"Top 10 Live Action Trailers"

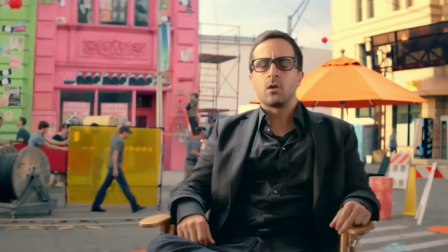(0:02) Yeah, you want me to talk to you or the camera? Yeah, I know the camera. Okay, well, basically, I've been brought on to...
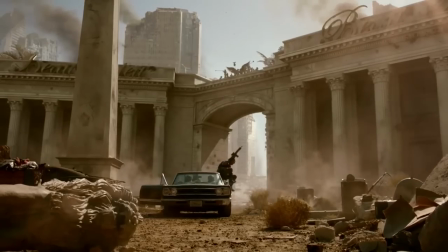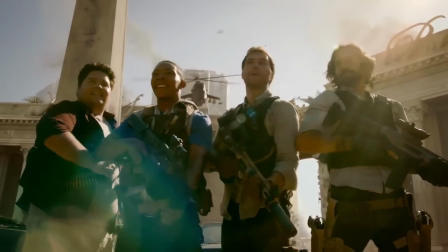(0:15) Gentlemen. I'm gonna live. Let's do this. Till I die.
A live-action trailer is a big risk.
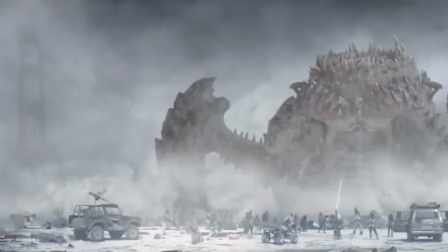(0:21)
It can be tempting to bring your game world into ours, but it can also make that digital world seem artificial by comparison.
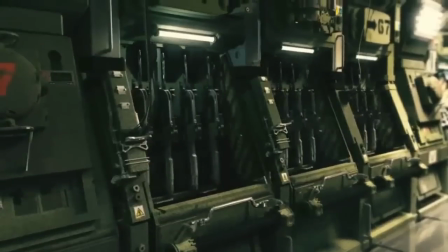(0:27)
All of the elements of live action need to be excellent if you want to actually move people.
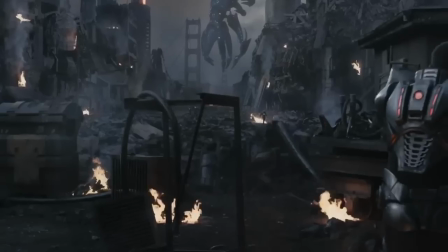(0:31)
The writing, acting, costumes, and animation all have to be on the same level, or there's no point in pretending.
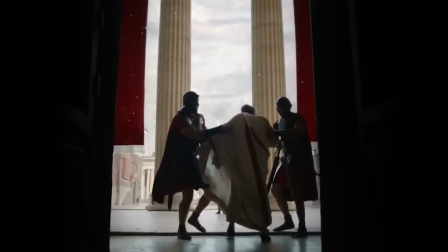(0:37)
You might as well just show us the actual game. These 10 trailers made it clear why they had to use real flesh and blood actors and paint and glue practical effects.
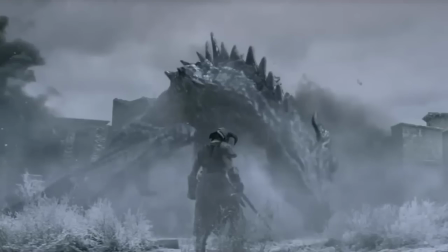(0:46)
For a moment, these games all became real, or really entertaining. And we'll never forget them.
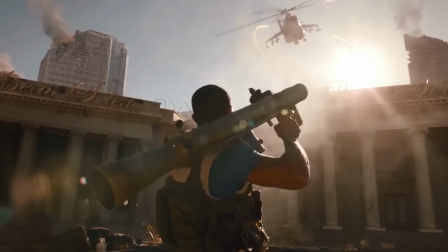(0:52) Until I come.
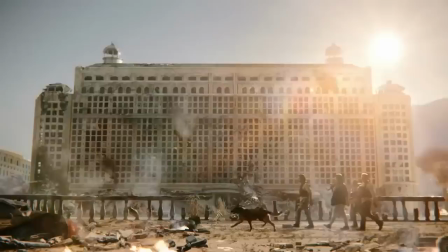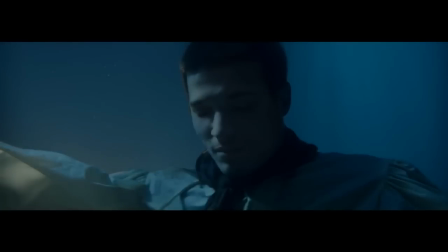Men dream.
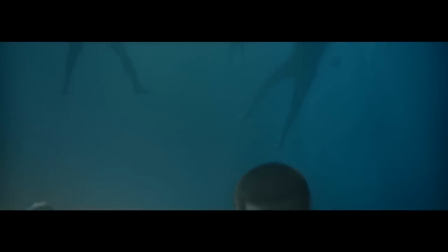(1:13) But dreams hold no value here.
With its first subject suspended underwater,
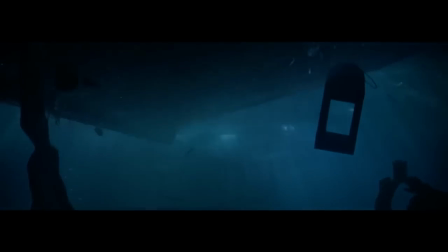(1:21)
this trailer for Assassin's Creed 4 Black Flag begins with an otherworldly feel, leaving you to question what's going on.
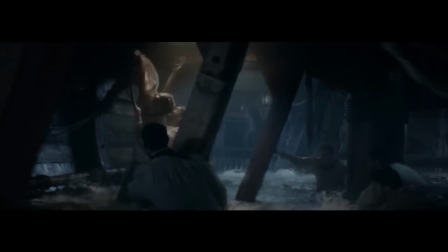(1:27)
As the camera pulls back, it smoothly transitions from the hold, to the deck, to the mast, and each newly revealed scene is packed with detail.
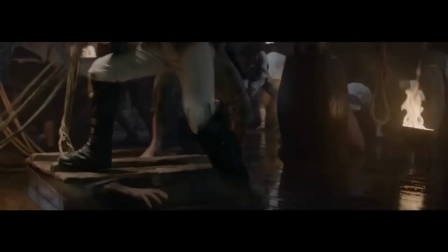(1:34)
We see the only chance of escape from rising waters stamped out by men above, and a hopeless soldier turning the gun from his opponents to himself.
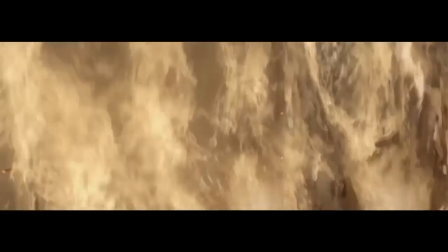(1:42)
And yet, in spite of the chaos, the rising camera, vocals, and calm narration present this pirate takeover as a moment of uplifting, coordinated beauty.
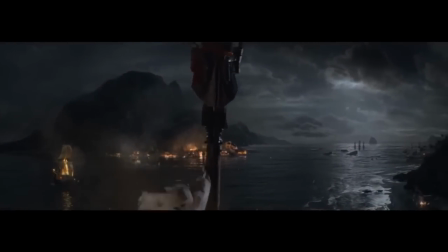(1:53) To live, not just exist.
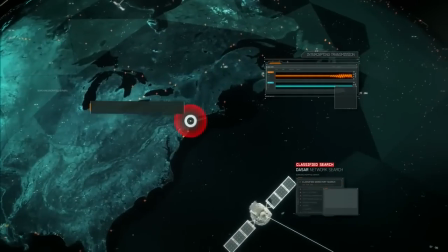(2:02) So fired up, let's do this! Okay, game on.
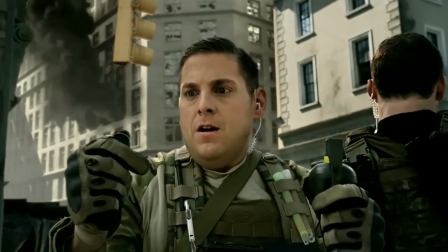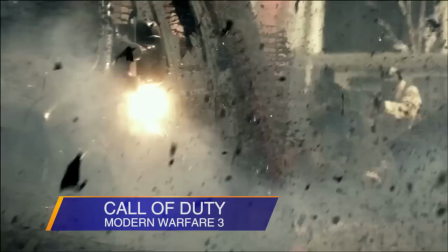(2:13) Watch and learn.
Real humans can be awkward, cheesy, or just not match the vibe of your game.
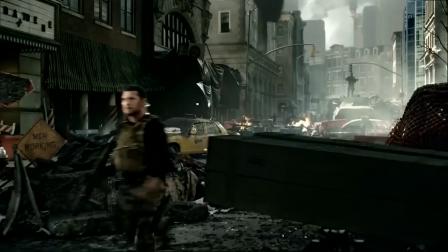(2:19)
Modern Warfare 3's The Vet and The Noob trailer wisely utilized two very talented and probably very expensive actors.
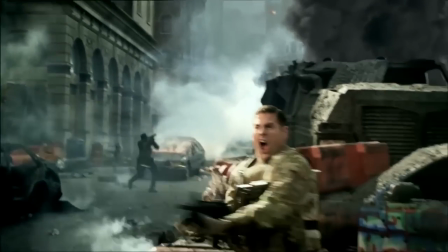(2:26)
Instead of stressing the game's plot that nobody cares about, the trailer tells the story of Sam Worthington,
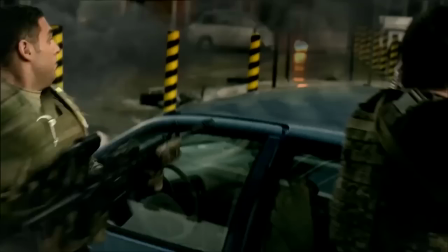(2:31)
a veteran prestige soldier looking after us, the gentle beginner, the noob, the Jonah Hill.
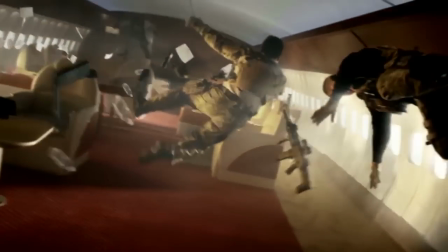(2:36) How you getting in, noob?
After this trailer's journey, we all become players so cool we can put on a pair of shades while patronizing Dwight Howard.
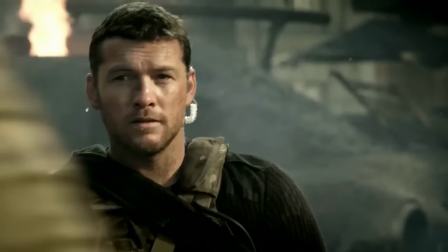(2:44)
It's fun, it's harmless, and 4 years later, it makes us still want to play Modern Warfare 3.
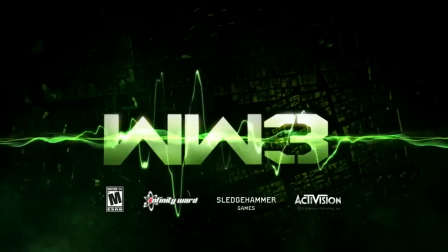(2:50) Go get him, noob. Call of Duty Modern Warfare 3, rated M for mature.
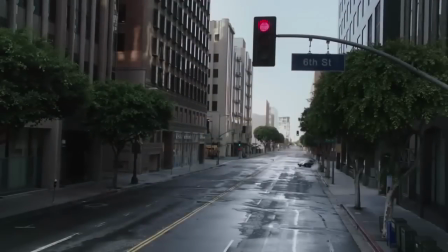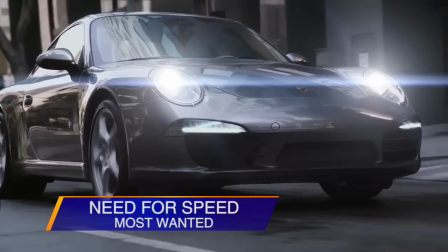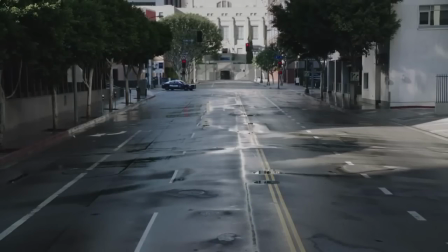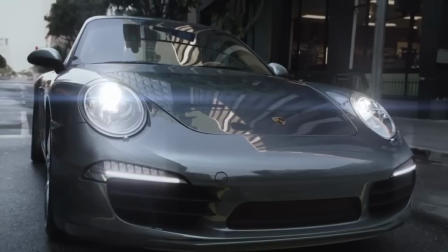(3:11)
A lot of Need for Speed trailers focus on the intensity of dangerous driving, or the importance of some unnecessarily heavy storyline.
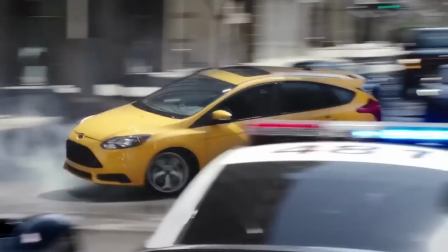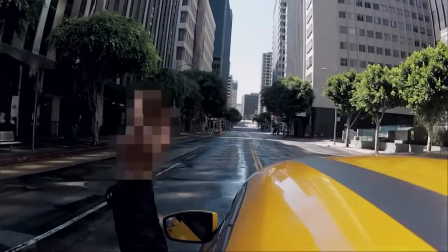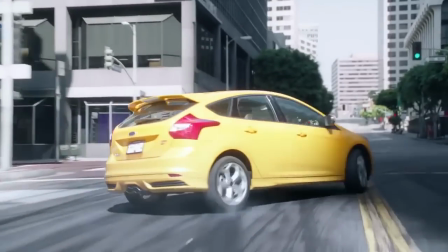(3:29)
The live-action spot for the 2012 return of Most Wanted focuses on the fun,
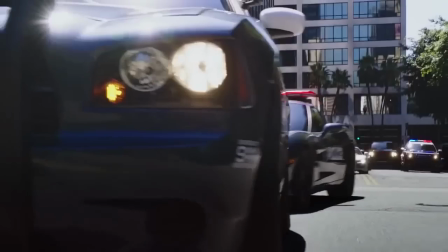(3:33)
taking a collection of cars from the game's livery and sending them on a chase, blasting through intersections and sliding around city corners.
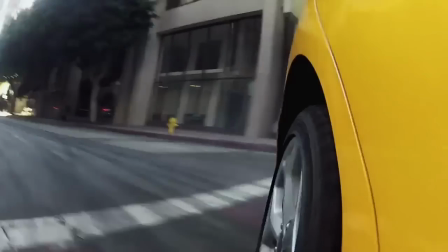(3:40)
This kind of playfulness feels like a natural fit for the franchise,
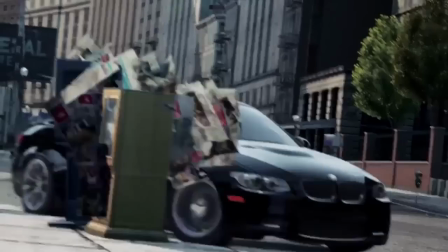(3:43)
and we wish more entries and their advertising would remind us of how amusing the world of Need for Speed can be.
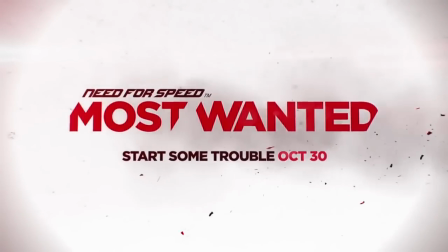(3:51) Need for Speed Most Wanted.